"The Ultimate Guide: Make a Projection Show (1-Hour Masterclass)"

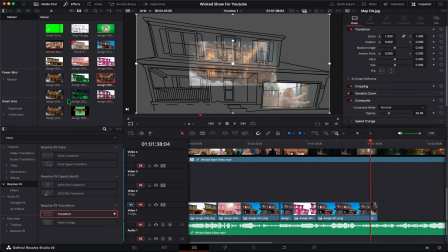(37:03)
This is our original video without upscaling. And this video right here, you know what?
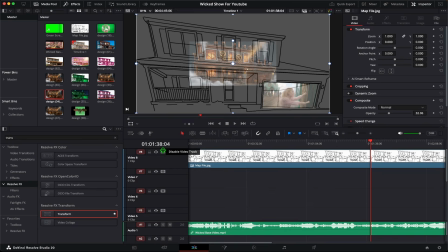(37:08)
I'll turn off the map just so that you can see the difference in clarity and colors.
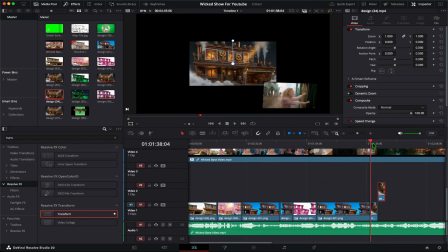(37:13)
Okay, so here we go, and this is the real one. As you can see, the default size is pretty high, but to make the comparison apples to apples,
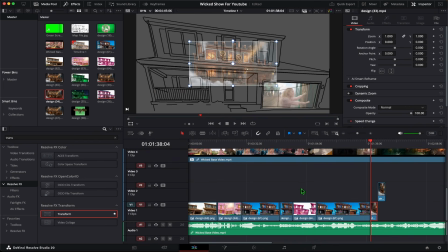(37:24)
I'll just align both of them to the map and then show you the difference. And then you can decide if you want to spend credits on upscaling or not.
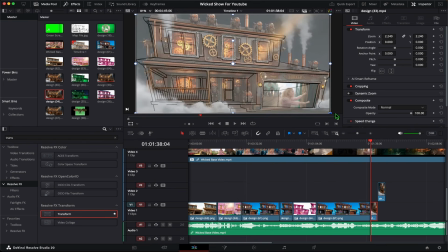(37:32)
By the way, there are other upscaling tools you might find online that you can use for free. Just use a workflow that's most efficient for you.
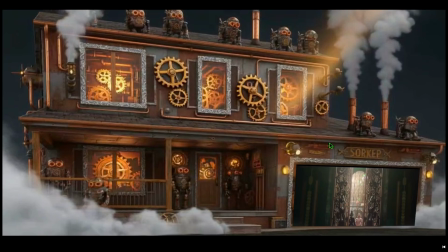(37:39)
Okay, so this is our regular video. As you can see, it's slightly grainy, and this is our upscaled video. As you can see, this is much sharper. So ideally, when you're playing something absolutely full screen like facade stuff, it is better to upscale.
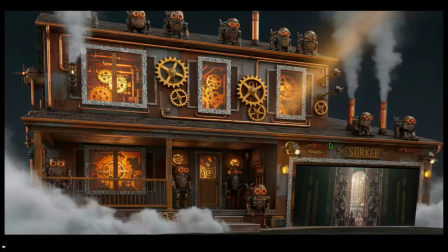(37:53)
As you can see, there's clearly a noticeable difference. So that's what I do in this case, okay? But sometimes, let's say your facade is just sort of like brick texture or something.
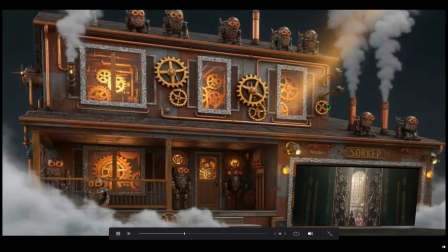(38:03)
In that case, this graininess is not really going to matter. Let's move along.
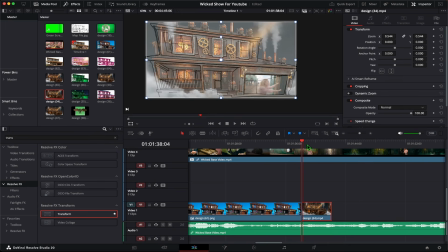(38:07)
Now this section lasts for a while, right? But our clip is like 7 seconds long, I believe.
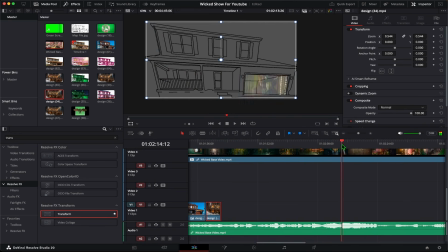(38:14)
But here, as you can see, throughout these spots, it's supposed to be the Oz world. And as you can see, it's significantly long. So all the way up to this spot right here, our clip is only this long. So we need to extend this. Okay, there's a bunch of ways you can do this. Let me go over them quickly.
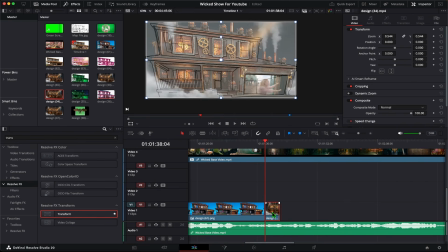(38:31)
First is to retime the clip so that it's slower. Like I'm just pressing Command R. You can even right click and then click retime controls. And then change the speed to, let's say, 50%. So that means the clip will be twice as long.
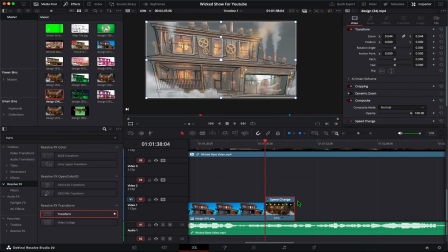(38:47)
But of course, in our case, that's not practical because our speed will be like down to 2%, at which point it will be basically like a still image. So this is not practical. So I'm going to revert that.
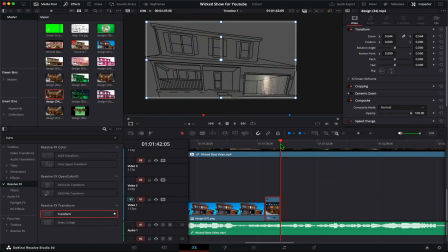(38:59)
The other option, what you can do is, for most generic clips where it's just flashing and stuff, you just want to copy paste it.
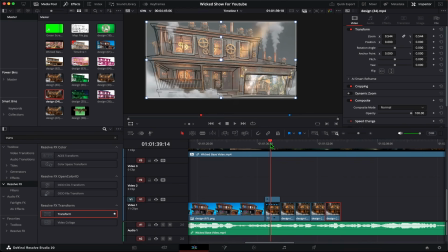(39:07)
All I did is Command C, Command V. But the downside for that is, in this case, we have animation, especially with this robot moving along. So here it moves all the way to the end, but then it will keep starting over, which will look weird.
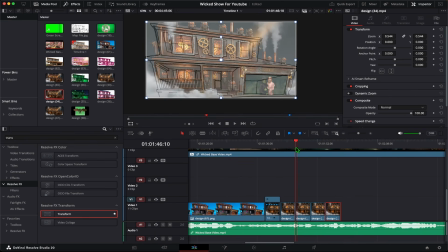(39:22)
It'll look like the robot is magically teleporting back to its starting point. Now that doesn't look good for our application.
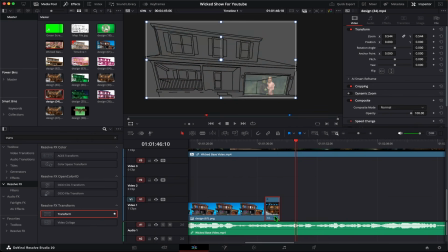(39:29)
For that, I'll use a trick where basically I'm gonna use a trick.
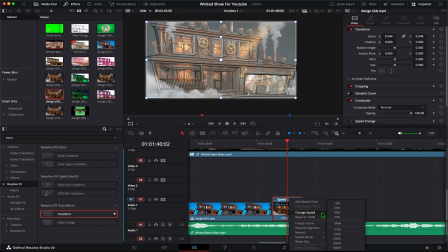(39:34)
But before that, I personally like 75% speed. I just feel it's more soothing. I'm gonna slow it down a little bit, and then I'm gonna copy paste the clip.
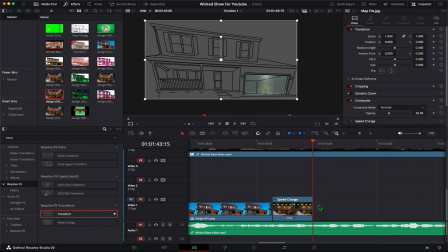(39:45)
What we want is the end of the clip to be the same as the start of the next clip, right? So what I'm gonna do is just reverse this segment. So basically this clip will go in reverse.
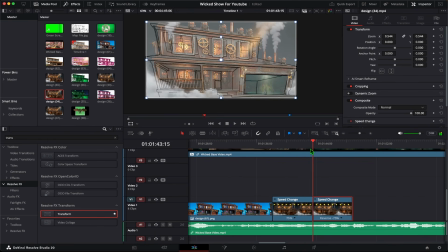(39:57)
So as you can see, the robot got to that point, and then the robot's just gonna come back. Of course, the wheels are gonna spin different, the steam is gonna come down, which kind of looks awkward, but in my opinion, some of the steam is not gonna be visible because it's outside the house projection area.
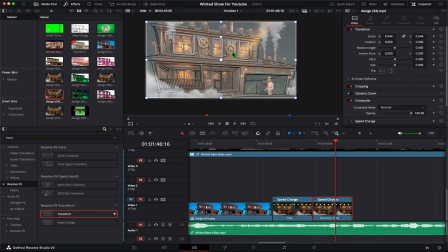(40:16)
The wheel spinning is not that critical to me. Even if it spins back and forth, it still looks like a machine. And the robot moving back and forth looks kind of cool. Like, of course, if it's a human moving or there's like some waterfall kind of animation, it would look weird.
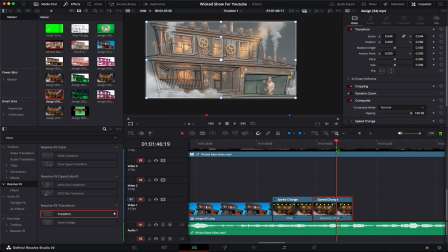(40:32)
But in our application right now, I'm good with just reversing it. Okay, and now I'm gonna copy both these clips and I'm gonna paste these as pairs.
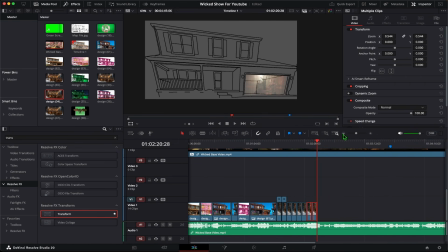(40:45)
So that way everything's aligned, especially when it comes to the robot. So I still have my marker as reference.
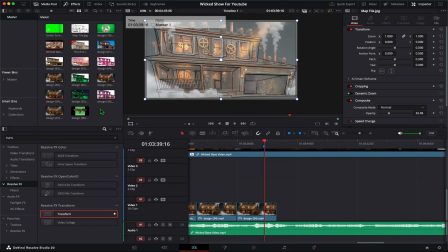(40:52)
There we go. I'll just leave it here. And now we have another scene where this house turns into the Wicked Witch house. Let me figure that one out. That's this one. Okay, so what I'll do is I'll start this video right here.
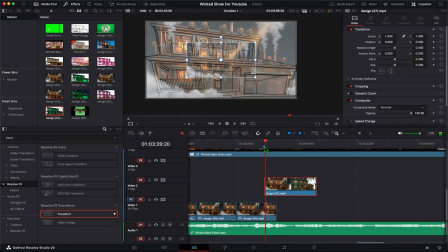(41:06)
But as you might imagine, because of this robot, it's going to be tricky because in this video, the robot's going to start back again.